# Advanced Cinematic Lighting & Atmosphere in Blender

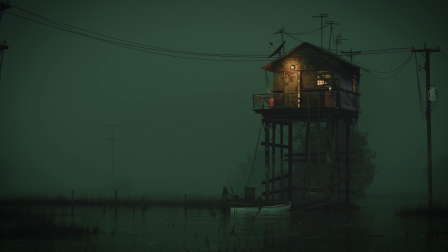(0:07)
How do you actually create this kind of cinematic light and atmosphere in Blender?
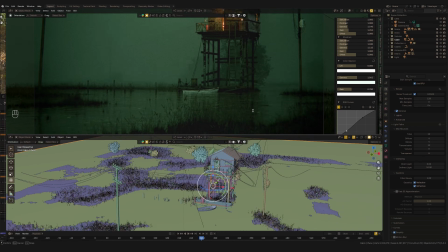(0:13)
I get asked this all the time. I've put together this scene to walk you through some of my favorite tricks,
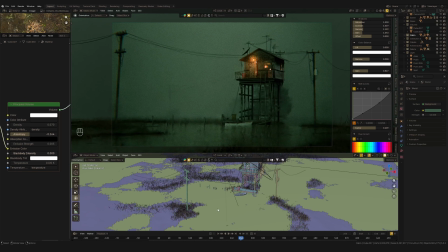(0:20)
and even though the final result may look complex, the process is actually surprisingly simple.
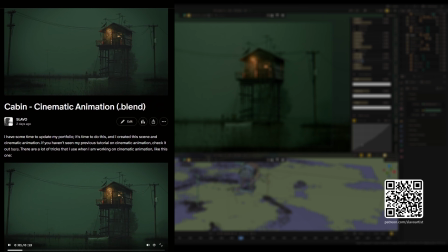(0:26)
Let me show you how it works from the very beginning. You can grab the full Blender scene from this tutorial over on my Patreon.
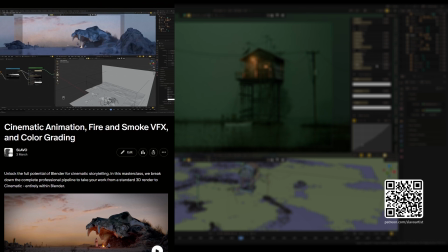(0:34)
I've also just released a brand new comprehensive tutorial on cinematic animation available exclusively for my Patreon.
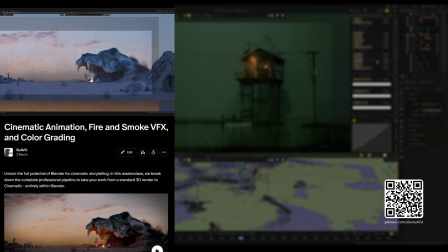(0:43)
If you're ready to take your work to the next level, definitely check out the link in the description.
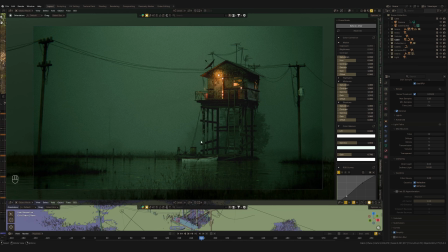(0:49)
So let's take a look at this cinematic setup.
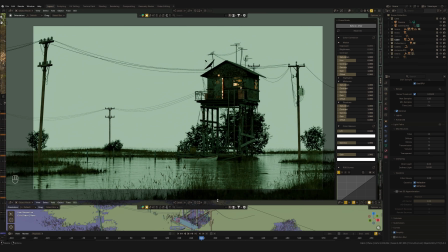(0:52)
And first, I'm not even use any HDRI or any kind of specific fancy light system.
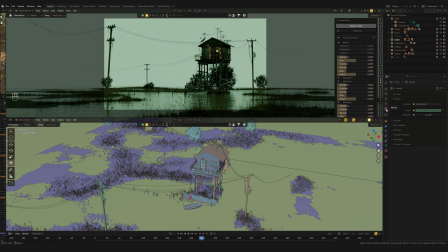(1:00)
If we go over to the Vault properties, look at this surface environment color. It's just a simple environment color, standard Blender environment values. So no HDRI, no specific light maps, nothing more than that.
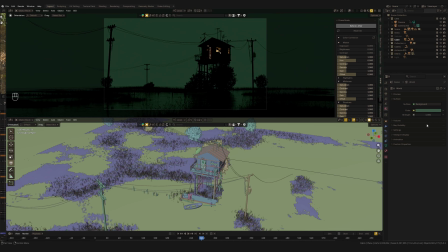(1:17)
It's just a default value for this environment light.
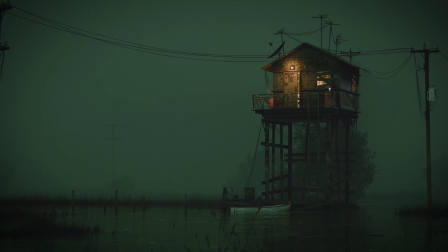(1:21)
And to create this cinematic atmosphere, we basically only need a couple of things.
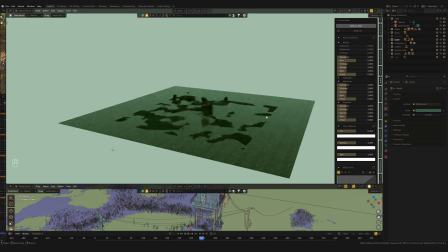(1:27)
This global light just for highlighting the environment, that to imitate a bit of dome light, nothing more.
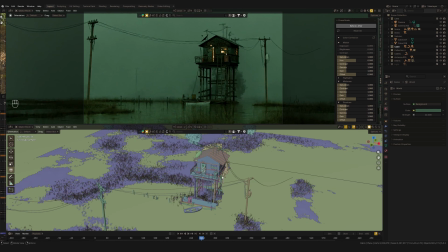(1:36)
Next, more interesting, and I add this volume cube.
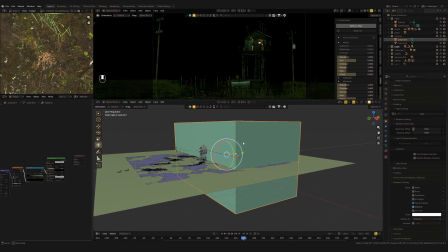(1:41)
Now this is just a simple mesh cube.
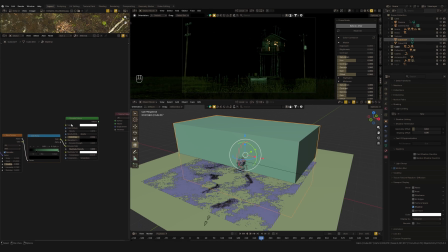(1:44)
If I go into this shader, you'll see it has principled volume node applied to it.
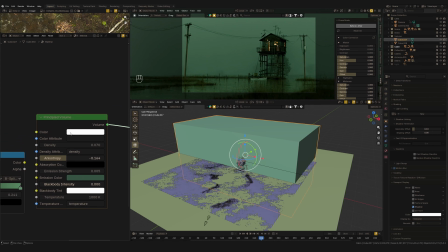(1:52)
And this is absolutely base for the cinematic look and atmosphere.
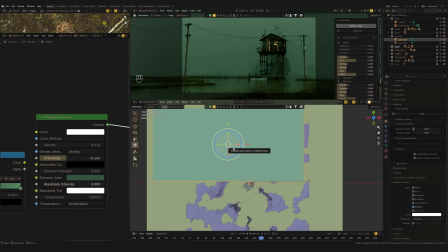(1:57)
I place this cube right behind the main object, this cabin.
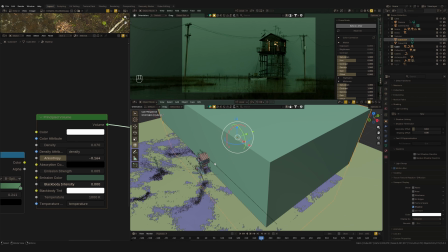(2:02)
My main goal here was to separate this main hero object from the background.
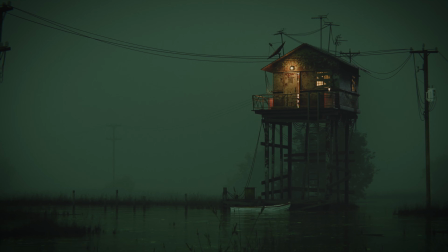(2:09)
I wanted to make this main object and the foreground feels most like a silhouette,
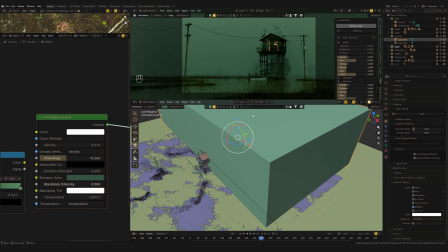(2:16)
shading out as a dark shape against the lighter background. But here is the scene. It's not just a volume, it's also a key part of this lighting system.
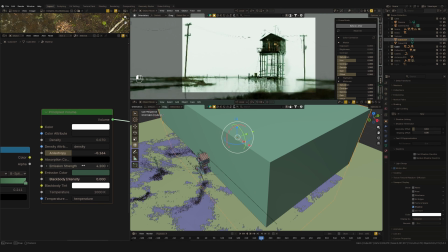(2:28)
I'm using emission strings inside this volume shader,
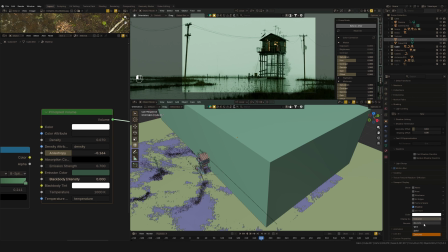(2:32)
and we can use these strings to literally emit light from within this volume.
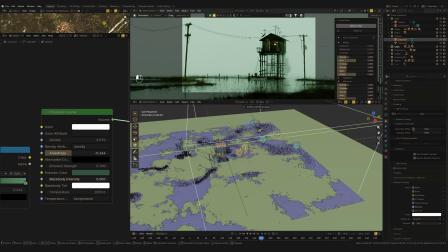(2:39)
As you can see, if I move this cube,
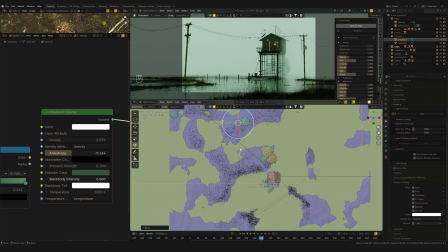(2:42)
it acts like a volume wall right behind this cabin. It creates this beautiful, thick atmosphere. First of all, by putting it behind the object, I don't cover the foreground,
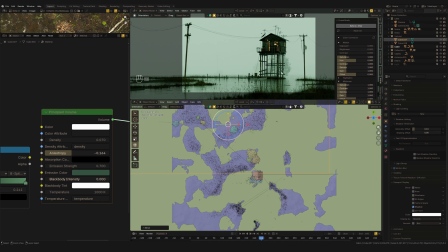(2:59)
so I don't lose any of these crisp details on the cabin itself. But secondary, it separates the main scene elements from the background and makes the background feel soft and ambient.
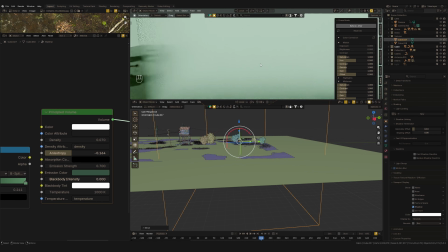(3:15)
Because I'm using volume, we also get this natural gradation.
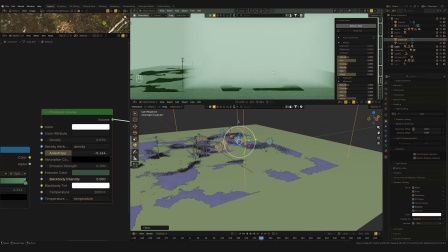(3:20)
The scene just slowly disappears into the atmosphere, which creates a really cinematic composition.
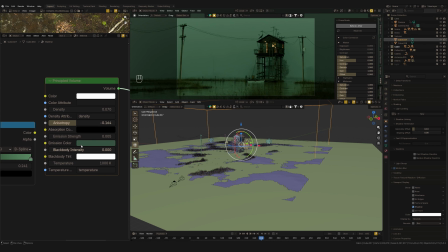(3:33)
Now, inside this volume, I'm not just using a flat emission color.
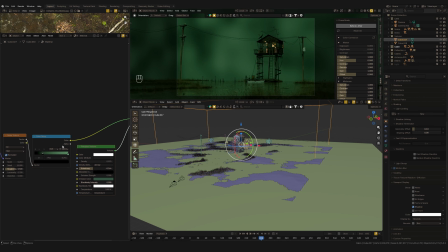(3:39)
Instead, I've plugged in a noise texture. If I make this texture visible, you can see this noise pattern. This is just original noise.
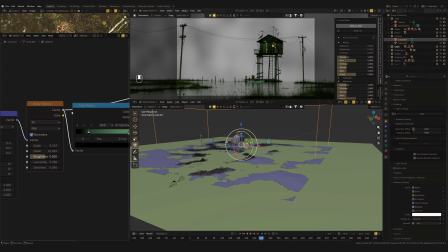(3:49)
The reason I do this is to make the volume feels less flat and less uniform.
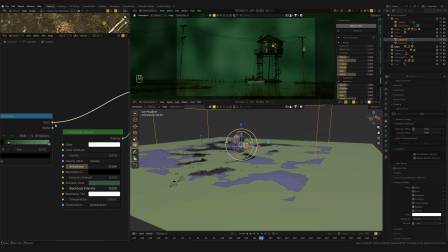(3:57)
Of course, you might not see every single details of this noise
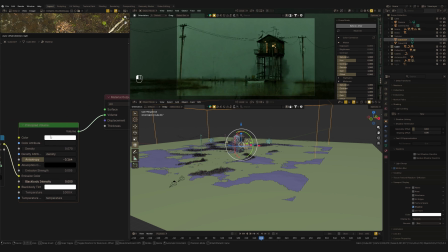(4:02)
in the final render compared to what we see here in the preview, but it definitely affects the volume.